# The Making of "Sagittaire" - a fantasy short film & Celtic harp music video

I think you came up with the idea of the powder that was in the balloon, so it would be even more spectacular.
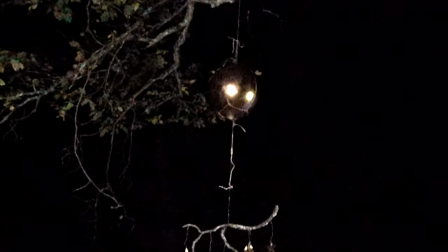Yeah, that enhances the effect when the balloon pops, because you can't see the air that is in the balloon, but you can very well see the powder.
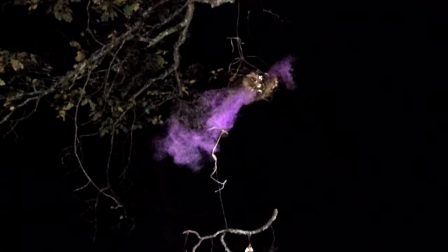It's just your bog standard holy powder.
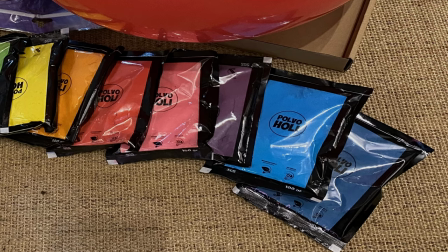Actually the one that is based on cornstarch rather than nano plastic particles.
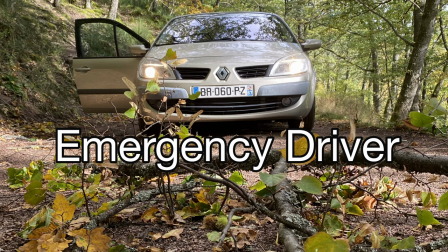So why did we need an emergency driver? Very, very good question. We had permission to shoot on this location from a forest guard, and we needed that because in order to get there with a car, with all our equipment, we had to go about 1.5 km into the forest on a path, on a forest maintenance road. Roughly a mile. We had to go past a barrier and everything was organized to leave the barrier open even in the evening. The only thing we had not known was that on that day there were also some other forest workers who did not know that we were there. And so when they left, they closed the barrier and locked it.
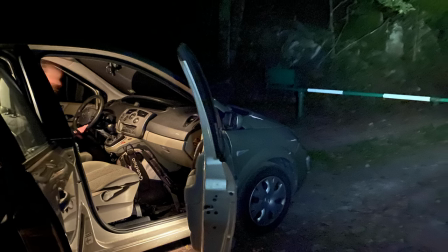They were very conscientious and thorough and locked everything and we couldn't get out.
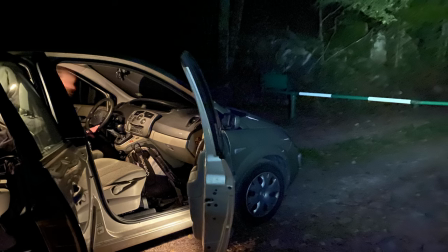Yeah, leaving us already, yeah, it was dark. And as you can see on the picture here, and so we had all the equipment in the car. We couldn't move the car. I tried to call the forest guardian. He had no intention of showing up and rescuing us. And he also, he didn't live close by in his defense. it would have been like an hour's drive for him to get there and it was not an option. Yes, and so I called our friend Dominic Matern and he picked us up and he... He came to the other side of the barrier and very kindly picked us up. I made sure that it makes a lot of fog and then... No, that's the next one.
Action!
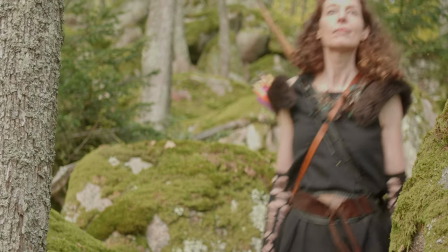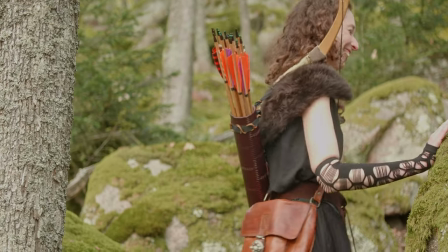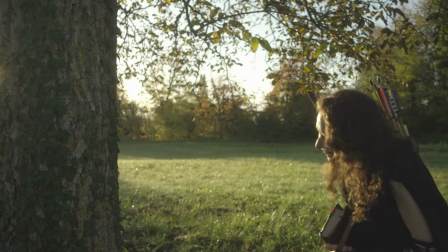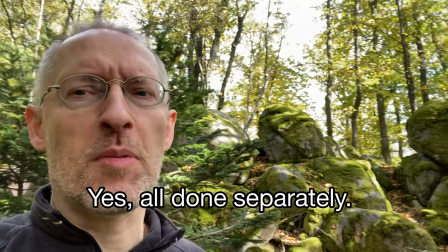They realize they will be done with it, right? Yes, they do it again, right? Yes, they do it again and do it again.
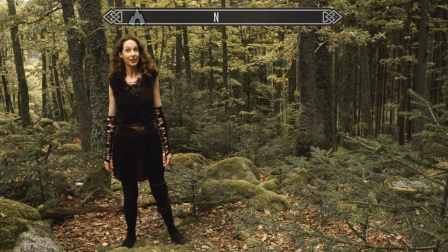I've been hunting and fishing in these parts for years.
So how long did it take? We were often asked. Very, very good question. so the shooting itself about maybe five days five days of shooting and we had to redo some parts because they didn't work especially with the slow motion
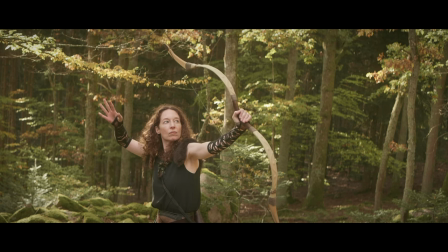with the climax of the story where Sagittaire aims for the balloon for the mobile and misses and finally hits and all the slow motion part we had planned to do it in darkness
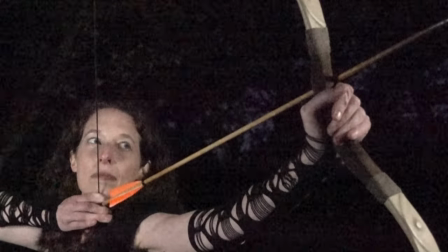but it turned out to be very difficult to do with the slow motion because slow motion needs a lot of light because the frames are very short or the speed is very fast and therefore
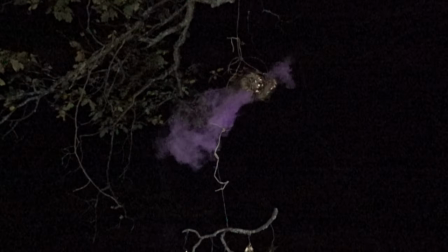you need to throw a lot of light onto it and obviously we didn't have that in the evening in the forest